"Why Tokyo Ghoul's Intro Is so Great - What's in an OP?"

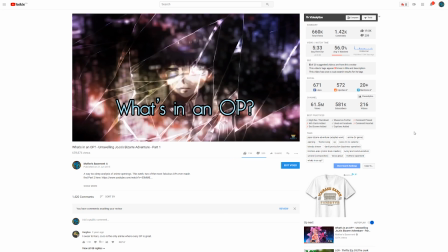[0:00]
The closest I've ever come to actually talking about Tokyo Ghoul is using it as a throwaway gag
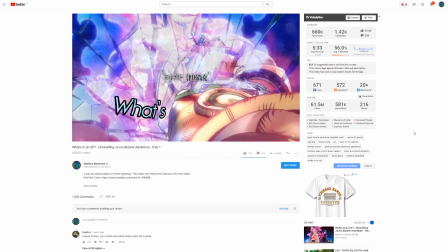[0:04]
at the start of my What's in an OP for Jojo way back at the start of my YouTube career.
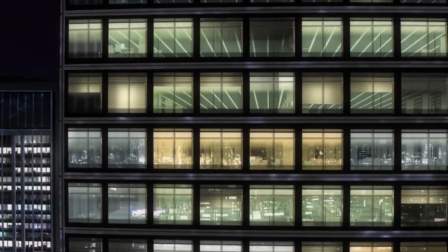[0:09]
And in all honesty, I was content to leave it at that, because from what I'd seen of the series,
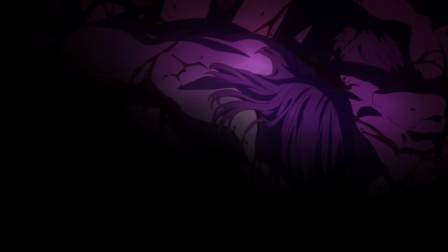[0:13]
it seemed like yet another hyper-edgy celebration of senseless violence, and I'd kinda had my fill of that and then some with a Kamega kill.
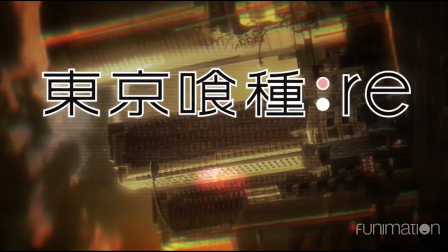[0:19]
But with the new season, Tokyo Ghoul Re-out, I decided to finally give the series another shot.
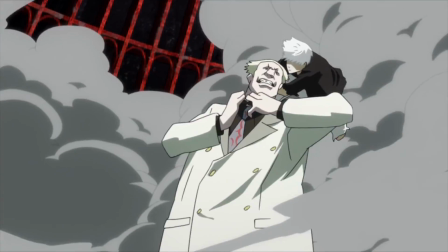[0:24]
And I'll admit, I drastically underestimated it. Tokyo Ghoul is edgy as hell.
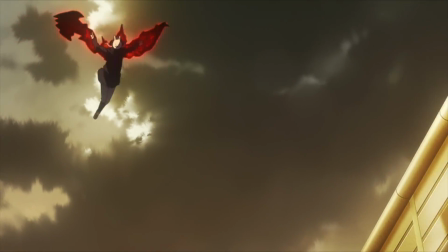[0:29]
There's no getting around that, but it works. It's a series with a lot of heart and something meaningful to say,
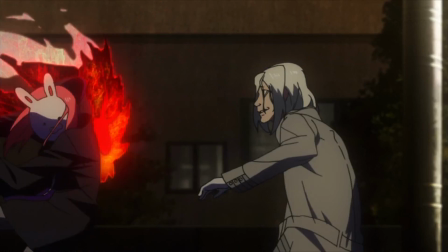[0:35]
although note that I say series and not show, because even the first season of the anime doesn't do the manga justice,
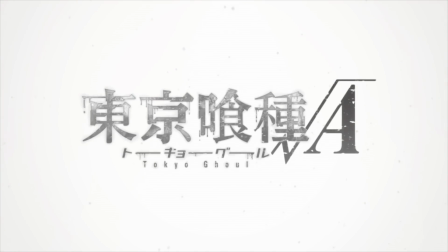[0:41]
and the second and third seasons are kinda sorta terrible. Like, Studio Pierrot, we've gotta talk.
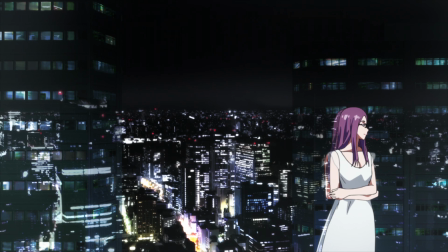[0:47]
But not today. Today, I'd like to focus on the one thing that the studio inarguably got right, the OP.
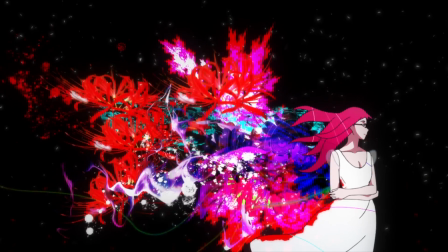[0:54]
Unravel is a fantastic,
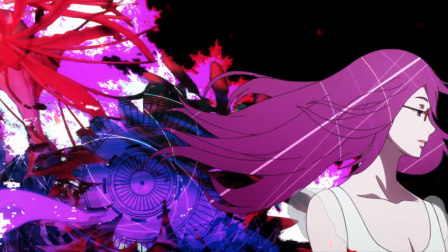[0:55]
nuanced opening that makes great use of symbolism and some stunning shot composition to present the themes of the show in a very interesting manner.
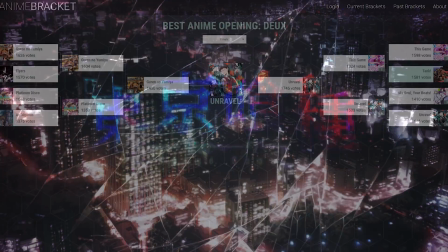[1:04]
It's nowhere near my top 10, but I can definitely see why it won Reddit's Best Opening Tournament back in 2015.
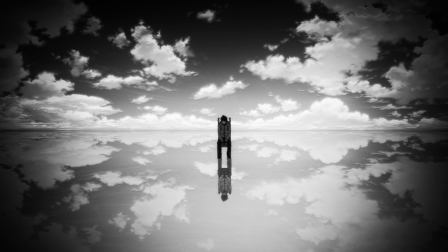[1:11]
So today, let's dig into what makes this one of the most well-regarded anime openings of all time, and what hidden meaning we can find inside it.
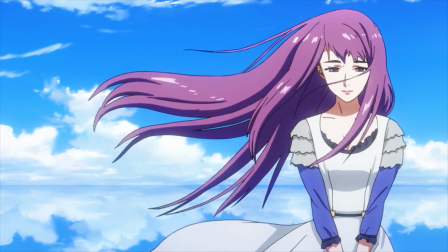[1:19]
This whole opening is laser focused on presenting us with Kaneki's perspective of Tokyo Ghoul's world and the people, human and ghoul alike, who inhabit it.
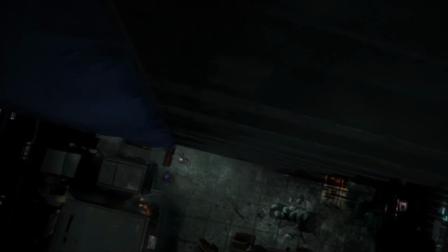[1:28]
So it's fitting that we start off seeing the world the same way Kaneki does before his unfortunate accident, in black and white.
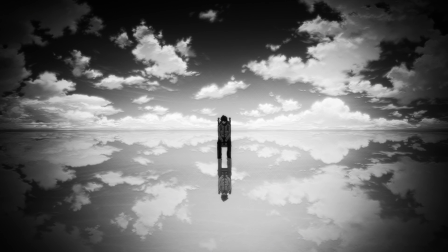[1:36]
Ghouls bad, humans good. Then, as the backing music comes in, the whole world comes alive with color.
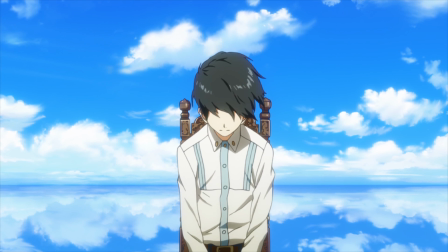[1:43]
We see Kaneki sitting in an ornate chair in the middle of an endless expanse of water and sky.
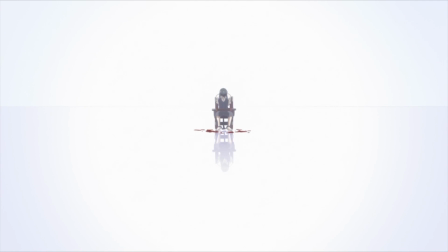[1:48]
The way that the chair is framed is reminiscent of the less fancy chair that
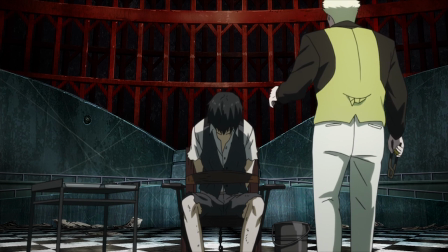[1:53]
Kaneki finds himself strapped to in Jason's torture chamber toward the end of the season.
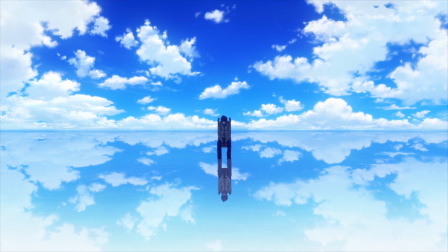[1:58]
The sky and its reflection below represent the world of humans and the world of ghouls beneath its surface.
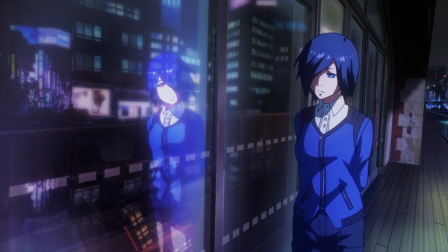[2:03]
As the OP goes on, reflections and duality become an increasingly important visual motif.
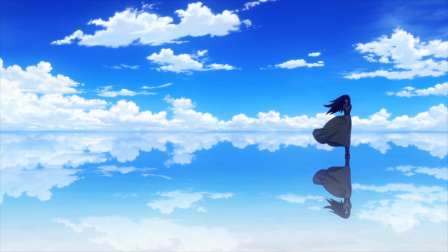[2:09]
In this case, the horizon across the middle of the frame and inverted reflections tell us that Kaneki exists in both worlds,
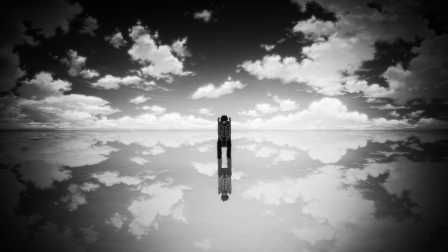[2:16]
as do Toka and Rize, and even before the color comes in and he actually becomes aware of it,
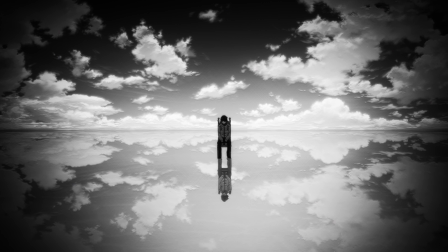[2:22]
we see that he's been sitting in both his whole life.
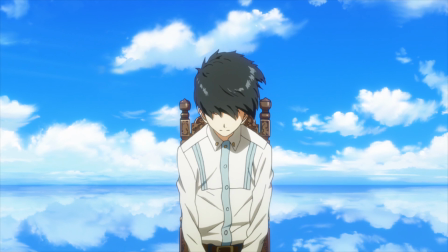[2:24]
At a distance, Kaneki looks gray and desaturated, but pulling in closer, we see that he has black hair and a white shirt with blue trim.
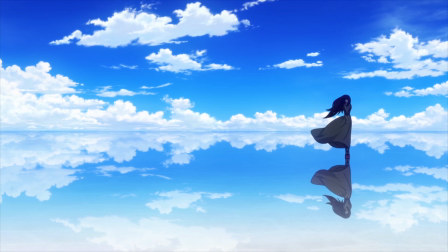[2:33]
Likewise, Toka and Rize first appear dull and gray against the vibrant beauty of the sky, but moving near them reveals their own vibrant colors.
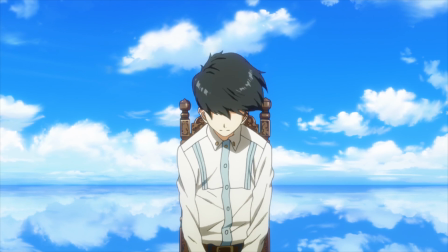[2:41]
The closer you get to somebody, this OP is saying, the clearer a picture you get of who they really are.
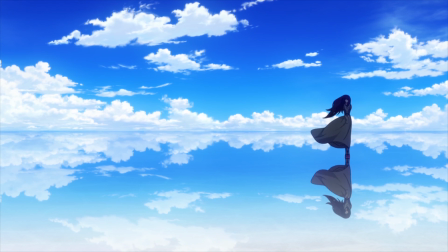[2:47]
And even the most monstrous people you meet may have hidden depths to them.
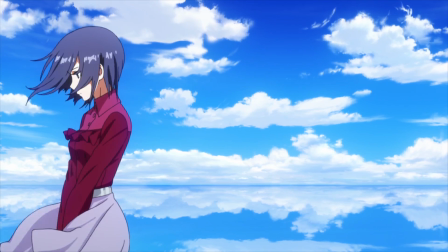[2:51]
The direction of the wind gives us a sense of positioning even in the empty void.
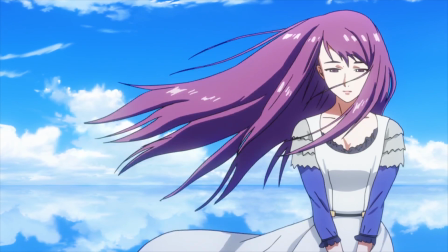[2:56]
It's blowing right on Kaneki and left on Rize and Toka, so we can infer that they're standing in front of him.
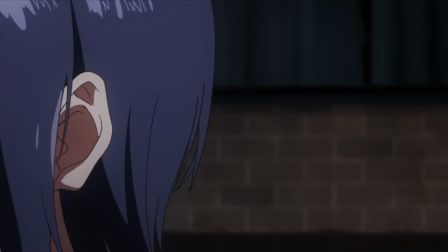[3:03]
Toka is looking off to the left, ignoring him, while Rize is staring directly at Kaneki.
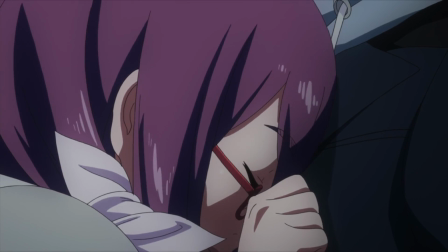[3:09]
She did say that she's had her eye on him for a while, after all.
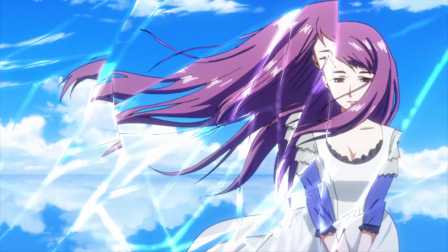[3:12]
As her eyes open, the lens shatters, fracturing both the image of Rize and the world behind her.
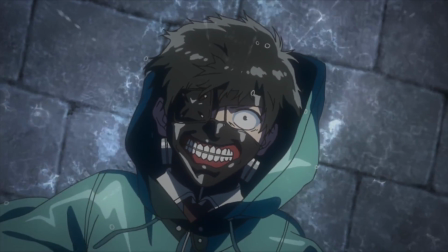[3:18]
As the show makes very, very clear, even in the lyrics of this song,
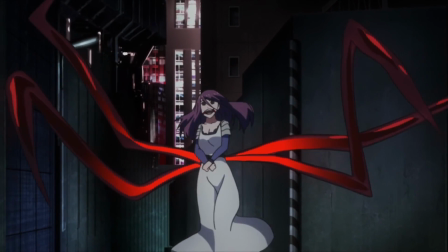[3:22]
the world of Tokyo Ghoul is broken, and Rize's attack opens Kaneki's eyes to that fact.
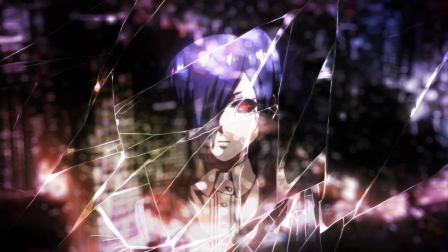[3:29]
Rize fades away as an image of a shattered Tokyo takes her place. One by one, reflections of the show's main characters flit by in the foreground,
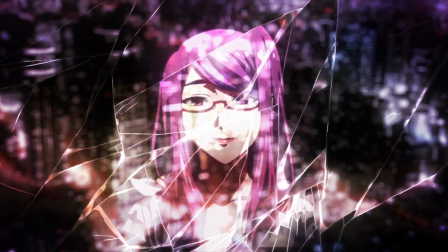[3:37]
with most of the ghouls appearing in both their human disguises and their true forms.
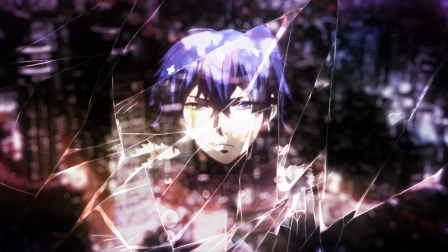[3:42]
Interestingly, Toka's brother Ayato only appears as a human,
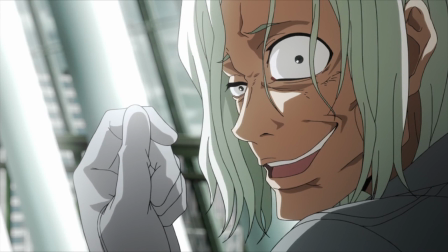[3:46]
while Nishio only appears as a ghoul, and Mado and Yoshimura are conspicuously absent.
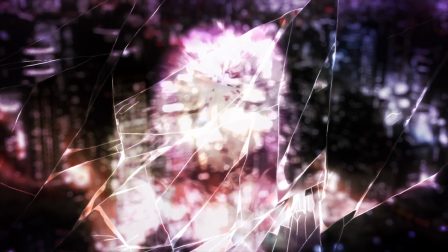[3:52]
After the characters flit by,
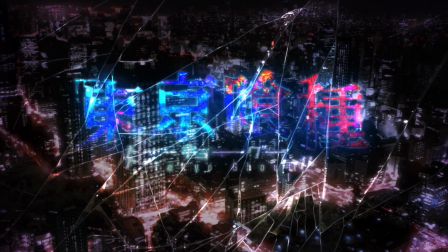[3:54]
we see the cracks of the screen slowly disappear and the city distort itself back into a single cohesive image as the title fades into view.